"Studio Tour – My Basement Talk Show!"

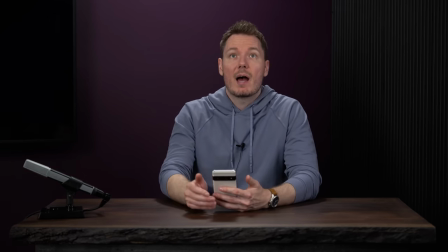249s
It also does something nice on the desk here. And then we have another P60C suspended from the ceiling there,
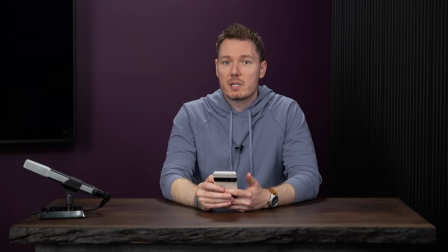255s
which just sort of increases the exposure of the overall scene and provides a little bit more directionality to the light so it doesn't have that kind of,
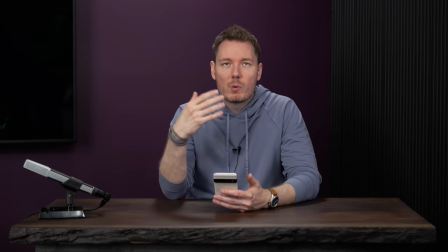262s
this isn't supposed to be a, you know, a moody studio. It's not supposed to be like Rembrandt lighting or whatever, so that one kind of fills in everything.
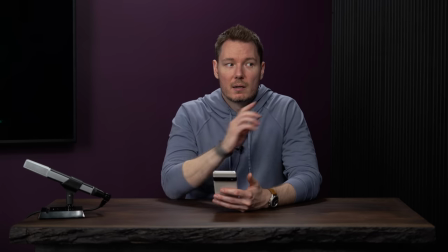270s
Meanwhile, the book light, if I turn it off and on again, you can see high contrast ratio, and then it gets rid of that.
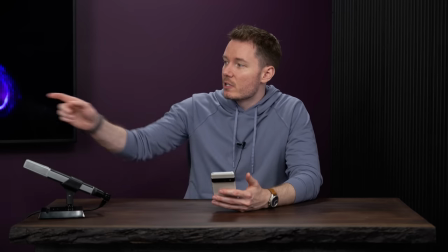276s
And then as far as more accent lighting, there's a tube light over here, which is the PT4C,
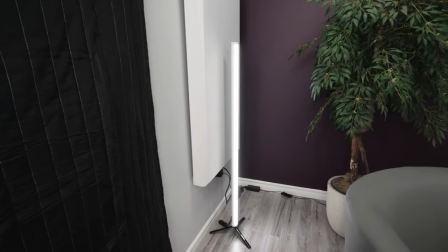282s
which is just set to white, lights up that tree, gives a little bit of separation for the guests over here.
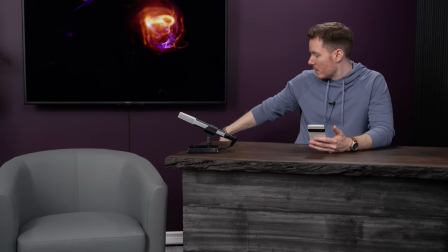288s
Doesn't do too much to me over on this side. And then we have some T4Cs on the ground here that are set to the orange colour to play off the purple and provide a little bit of, you know,
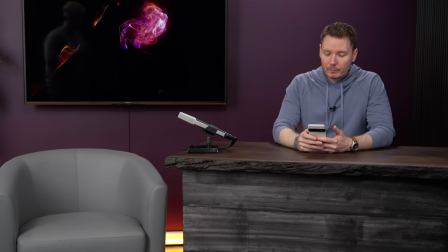300s
accent lighting and different things there. And you can even see it under my arm a little bit. And that's the whole lighting setup.
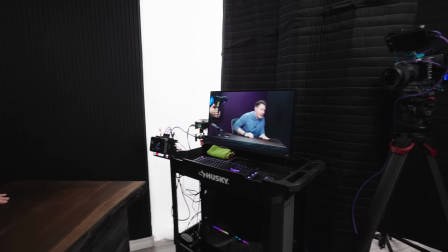305s
And over here, this is something I'm kind of happy with.
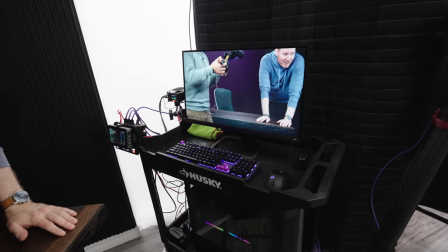308s
So this is, I don't know, Video Village slash my computer slash a stream cart, slash my switcher for monitoring,
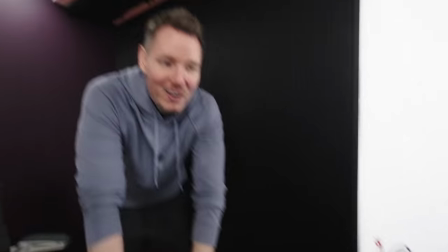317s
audio recording, everything's going on over here. I'm on the lab now, I guess. I don't know when I switched. At some point in this video, I would have switched from that to the lab.
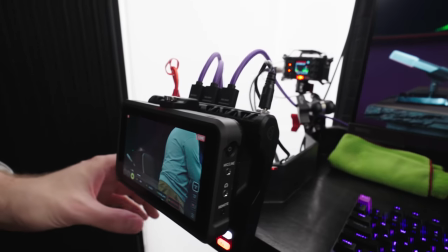326s
So, right here, we've got the NinjaCast, and I've got three different camera angles set up.
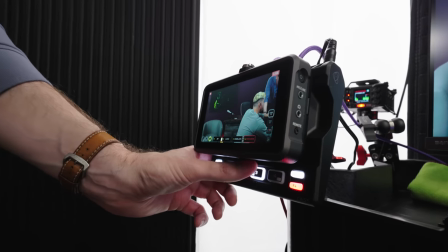330s
I think we've talked about, so that's obviously the tight shot, then we've got the sort of wider shot with the guests, and then camera three, which is this one right here.
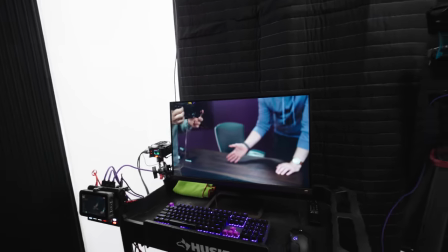338s
This is if we want to do like some details of a product, or it could also swing around and be a tight shot of the guest.
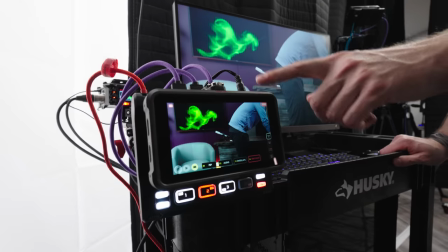343s
They're all A7-4s, so the NinjaCast takes the three different camera sources here.
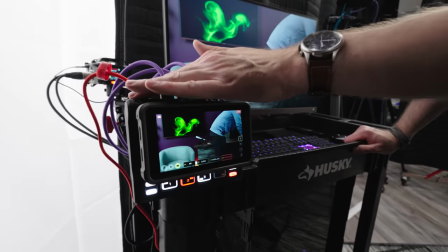349s
Want me to talk about these cables, Patrick? And then, over USB-C, outputs it into the computer, and then what we're seeing here is actually just OBS,
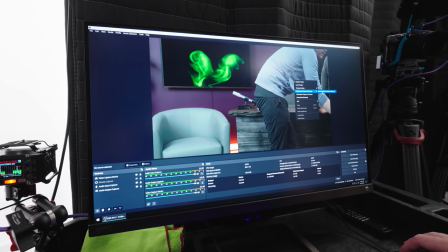358s
which, you know, I could stream from here, but I'm using it to be my monitor as well.
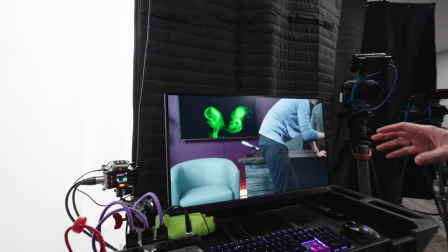364s
And the LUTs are all being applied on each individual camera, which comes in here,
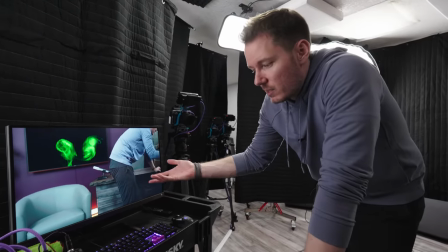368s
and I get this final image. and I could, like I said, I could just live stream this from this computer right to the internet if I wanted to.
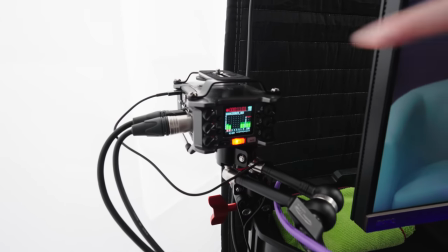374s
You're still doing everything into the Zoom? Yes, and then the mics that we talked about, they're going in the Zoom F6, so I'm getting a 32-bit float recording over here.
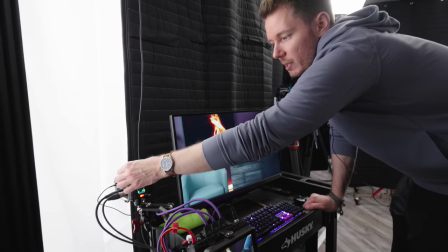382s
I'm going to run a 3.5-millimeter cable if ever I do want to live stream out from here
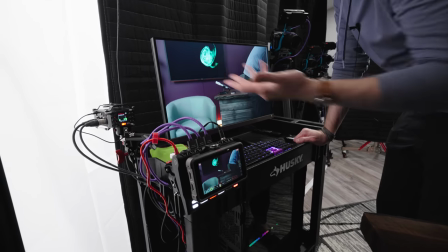388s
back into the cast and sync the audio this way. I could record the 32-bit locally, but then it'll all be synced up, and if I want to stream, it'll go to the internet that way.
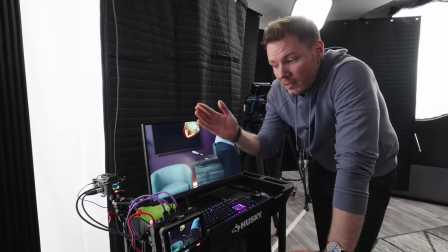396s
So, Gerald, these cables look a little longer than usual. 15-foot HDMI cables which are intended for this kind of purpose.
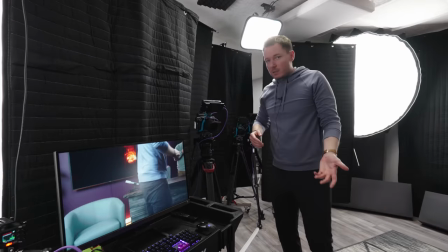402s
In my previous studio,
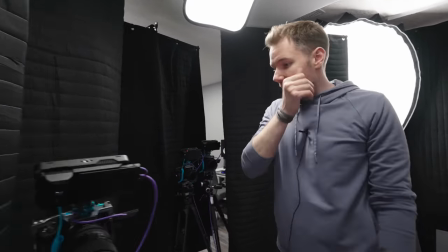404s
I had these cameras set up and I was running them to the switcher and I needed a longer cable and so I thought, heck, why not make it a drill-in-line cable?
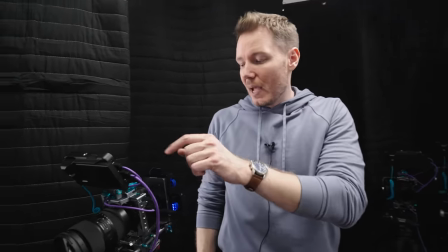413s
So, each one of these cameras has your...
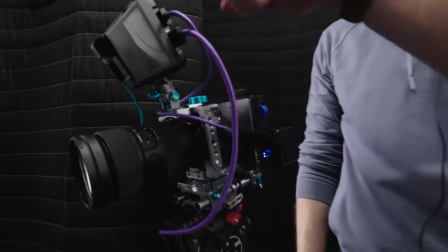416s
I'm using the 18-inch straight versions that go from an a7 IV to the Ninja and then out of the Ninja is the new 15-foot cable
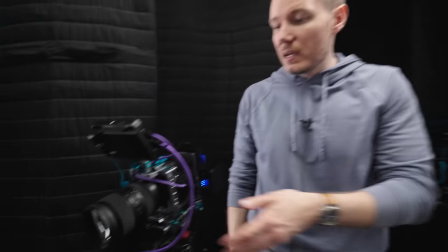424s
which is going to be available on Condor Blue as well as all of our other resellers like I said hopefully by the time this video goes
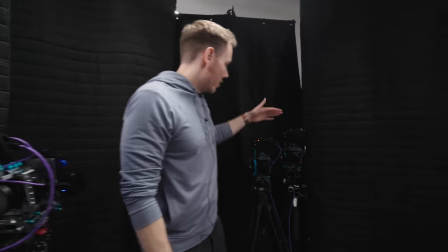430s
live and all three of them are doing that same thing.
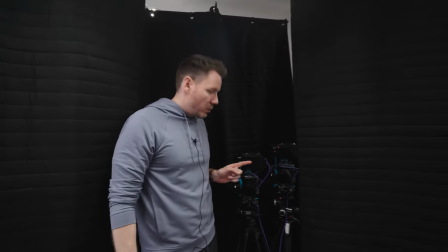433s
So we got three A74s, these two are using 24-70 G Master 2s which I just wanted,
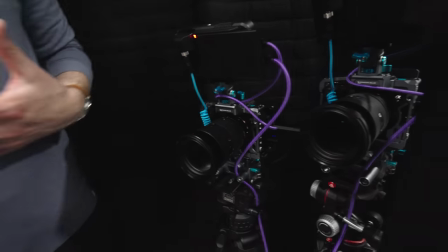440s
I wanted the image to be identical I didn't want to have to mess with it too much. This has been my first opportunity to actually, these came out,
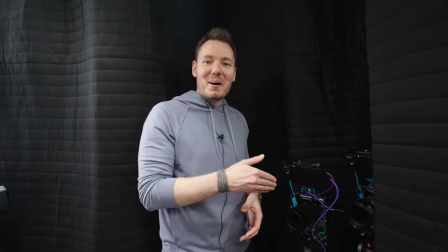447s
this is the first time I've built a set since these came out so I've been able to actually put them in action and I'm really happy with them.
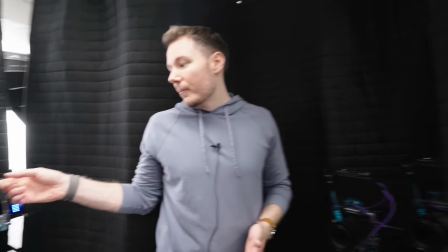453s
They look identical, the color is like as intended. The only issue is that over here I'm running the Tamron 35 to 150 because I want that reach.
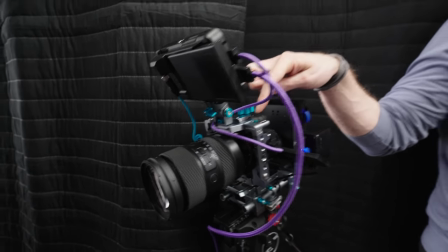462s
So this one camera has, you have to set the white balance to 3600 instead of 3800.
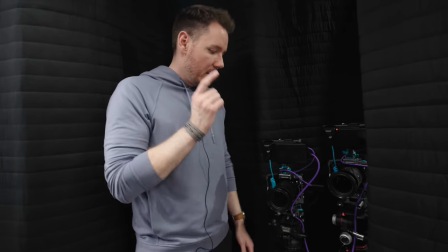467s
I've noticed the Tamron is 200 Kelvin different, but these two are identical. The image looks great. Fantastic lenses and they're the ideal focal length for what I need in here.
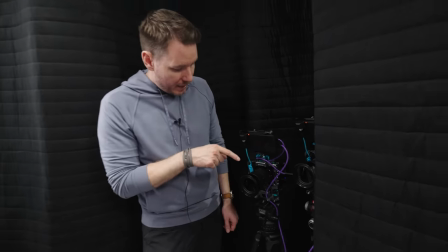475s
This one's 70 mil but I can go wider if I need to. I don't need to go any tighter and then this one is set to about 50 when it's on the tight shot but then I can
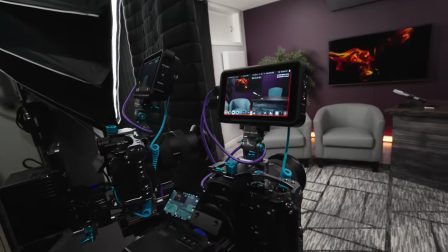483s
pan it over and then on this new 24-70 we can go just a little bit wider like this.
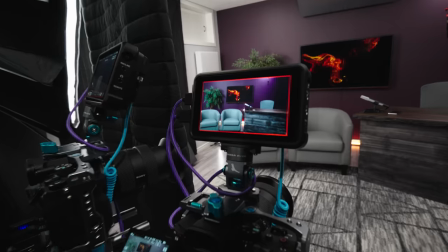488s
Let me get rid of the image on the screen and then this would be kind of the the two-guest setup
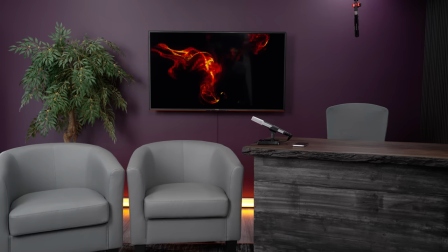493s
and then that microphone that you can see up there just kind of creeping into the shot a little bit.